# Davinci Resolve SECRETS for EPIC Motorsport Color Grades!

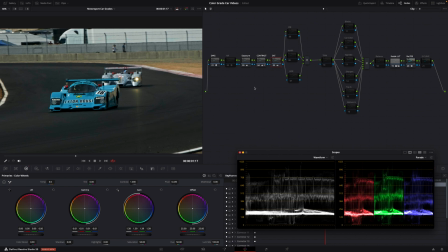[4:07]
I find when I adjust the white balance a little bit later after I've done my exposure, contrast, saturation, it's a little bit easier because you can see those color casts become a lot more apparent. So if you do it a little too early on, you're probably just going to end up going back and adjusting it anyway.
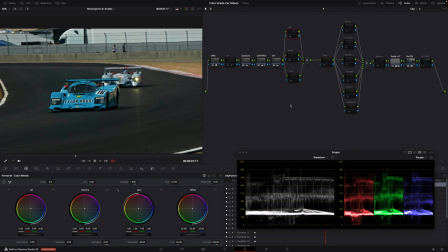[4:26]
And I also have it set up on a parallel node, so it's just getting the direct signal from this primary node here. What I also like to do is with my qualifier tool selected, I'll right click and select show picker RGB value.
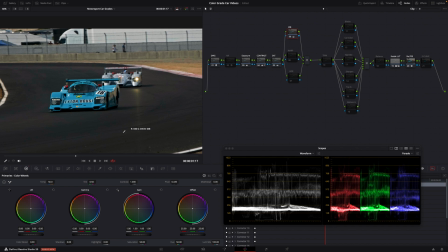[4:44]
So I'm just going to pick a section that, I want it just to stay pretty neutral. So there's before and after. somewhat color balanced. Still, it's going to need a few tweaks, but we're making some progress here.
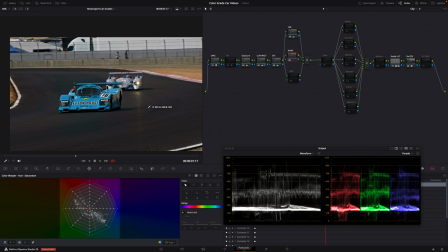[5:02]
So now we're going to jump into the warp tool, and I really like this tool because it helps get rid of those annoying color casts. So we got this, I don't know where this is coming from. Maybe it's a reflection, noise, who knows, honestly. But what I'm going to do is just kind of click on that area here.
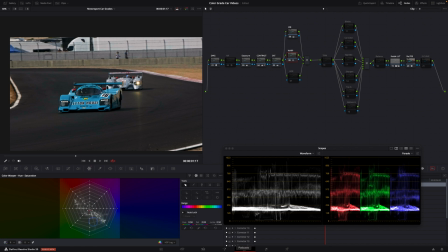[5:22]
I'm just going to pull down the saturation, and that just kind of evens everything out. So here's before, and here's after. Yeah, that's much better. Let's see what we got going on over here.
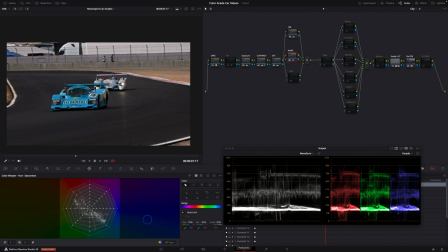[5:42]
Trying to go for a kind of a two-tone, duotone sort of look here. I don't want any colors kind of clashing. We can always bring saturation back, but this just helps balance everything out a bit.
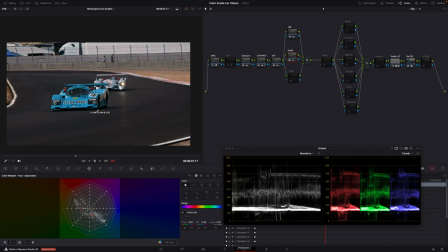[5:57]
So here's before, and there's after. So we still got the car, it's nice and clean, but our background is a little more toned down, and this helps us focus more on the car and not the background.
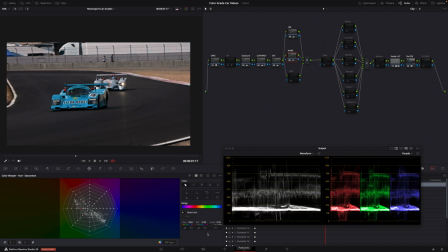[6:15]
So before, after. Next up, we're going to go to the HDR color wheels. And what this is going to do is just kind of help me shape the image a little bit and just kind of give it a little more depth.
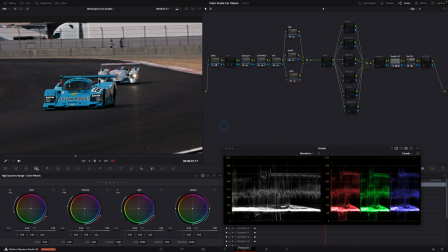[6:29]
So what we can do is we can lower our darks maybe a little bit or bring them up. It just, really depends. Actually, I might bring them up slightly. And again, it just depends what the image needs, but we'll kind of lower our darks here.
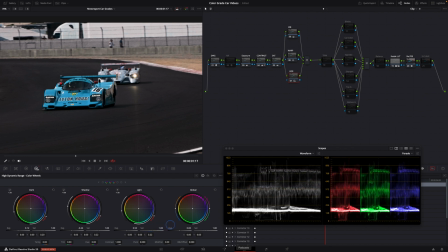[6:46]
Maybe open up our light part here.
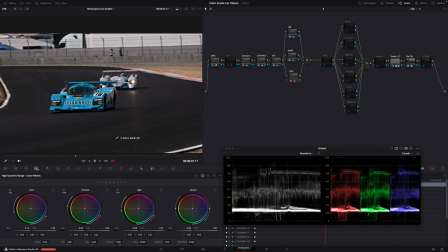[6:53]
For, after,
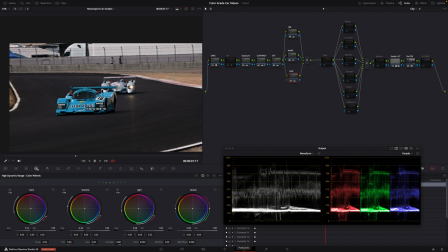[6:59]
yeah, definitely is giving it a little bit more shape. And it's what's nice too is you can also you can start seeing a little bit more of the details. Kind of can soften some things. Oop,
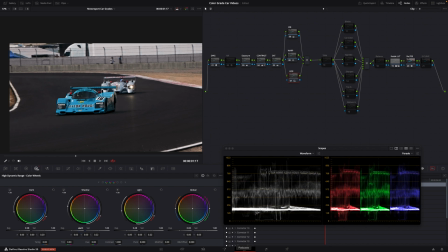[7:18]
before, there's after.
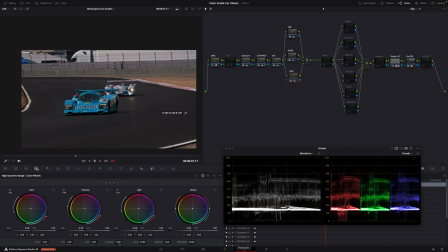[7:32]
Before, after. Kind of liking that. And then I'm just going to take my global, just kind of bring it up just slightly. Yeah. Before, after. Yeah. So that just kind of smooth everything out a little bit.
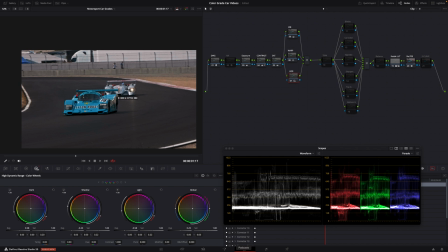[7:52]
It just kind of makes it pop a little bit more. The next node before I go to my secondary grade, I just call the trim node.
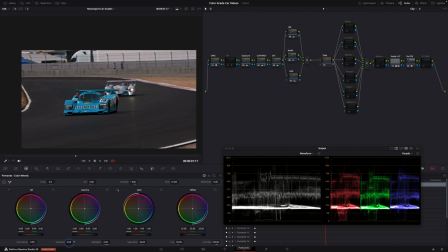[8:05]
And this is just if I want to do any touch-ups. So maybe if I want to either lift or lower the shadows down, maybe tweak some of the highlights.
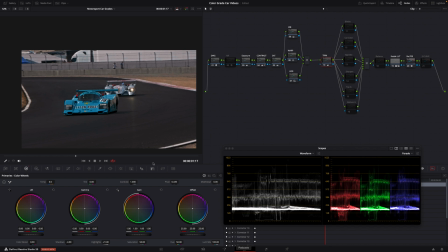[8:14]
Because I've kind of blended a few different things here. And so if I just want to make some final tweaks just to balance things out, that's what I'm going to do. Again, very subtle.
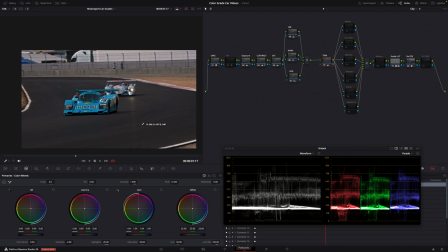[8:29]
I mean, that's kind of how I approach color grading is like it shouldn't be a big blasting shotgun approach. It should be very controlled, like a sniper, so to speak, but very subtle, small adjustments is what you want to do. Let's move on to the secondary grade.
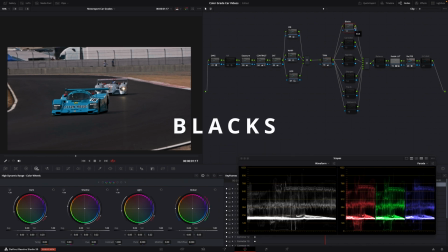[8:49]
First note on my secondary grade, I'm going to clean up the blacks a little bit. So I'm going to hit the qualifier tool here, and we're just going to click and drag over a dark area of the image, hit Shift H,
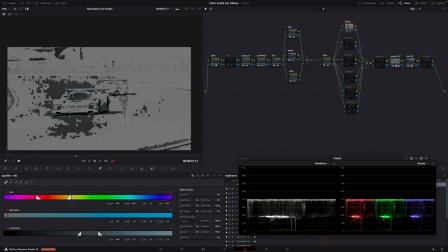[9:02]
and we're just going to adjust it so it's only isolating just the really dark areas. It's very subtle, but one of those things that kind of builds on itself, I guess. And I just notice it definitely makes a difference in the long run.
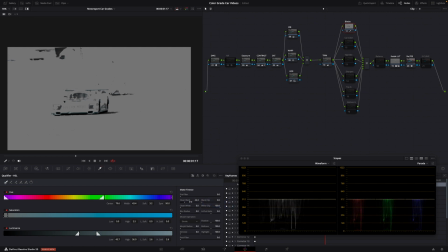[9:24]
We'll go clean black and denoise. And then what I'll do is go to HDR, and I'm just going to go to global and pull the saturation down.
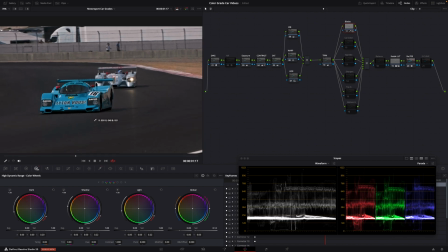[9:39]
So here's before, after, or you can kind of see, especially on the windshield, it's taking that kind of blue away and just makes the black more black, so it's not cross contaminated, so to speak.
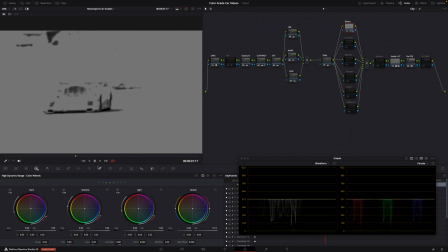[9:57]
And we could probably adjust this a little bit more. So like everything, it's always going back and forth, just adjusting things until you get it to your liking.
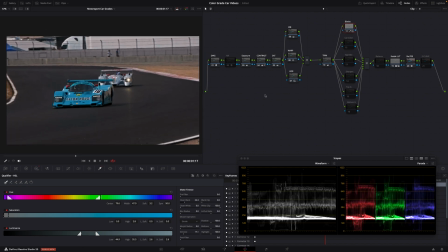[10:13]
Good. Just a small little adjustment, but something I like to do. The next node, I'm going to isolate the car color itself. So I'm going to go back to the qualifier tool and again, just click and drag, hit Shift H, see what I got.
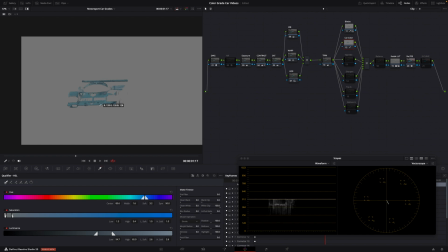[10:28]
And ooh, lucked out on that one. You don't always get this lucky.
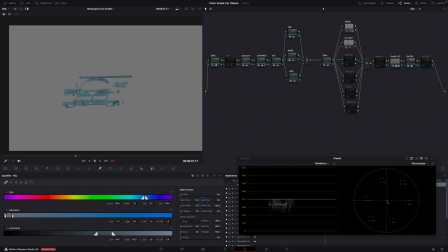[10:33]
And I'm just going to make a little adjustments to the clean black and the denoise. Just that, so we don't get, it's nice and clean. And let's pull up the darks maybe a little bit.
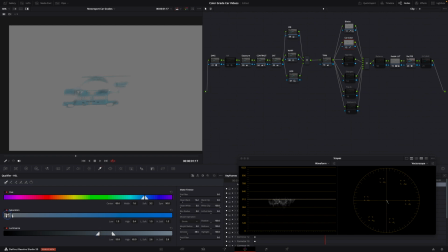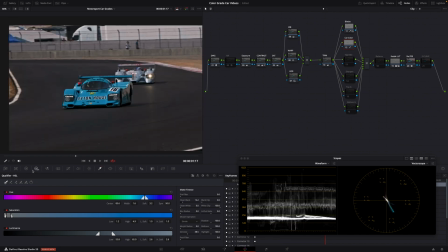[10:59]
And for this one, I'm going to go do the opposite, where I'm going to go back to HDR and go to the global wheel here, and I'm actually going to pull the saturation up for after. We can go a little bit more than that.
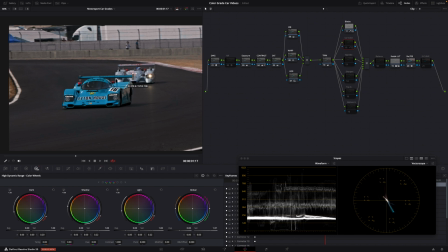[11:18]
And you can see here, it just kind of fills in these kind of areas and just kind of gives it a little more depth.
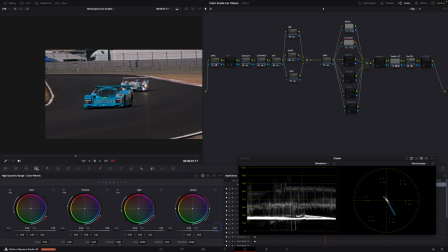[11:30]
Yeah, I kind of like that. We could probably even increase just a little bit more there. Before, after. Yeah, I like that. Next up, I have a power window, which I'm going to create a vignette
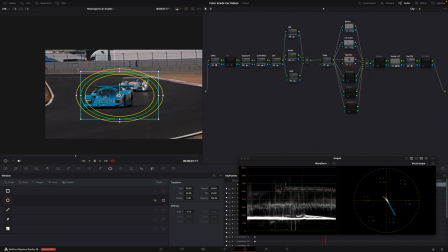[11:50]
around the car. And this is what's going to really help isolate it and separate it from the background a little bit more. So let me just kind of soften that out. And this is one I'm definitely going to want to track because obviously it's moving.
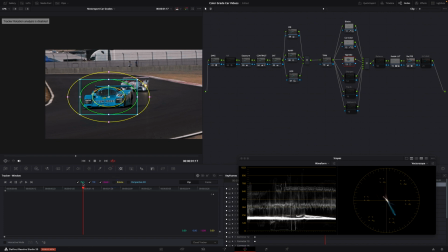[12:08]
And I'm going to deselect perspective and rotate and just have these three on because I want it to look almost like a spotlight's on it, so to speak. And so I'm going to track forwards and backwards.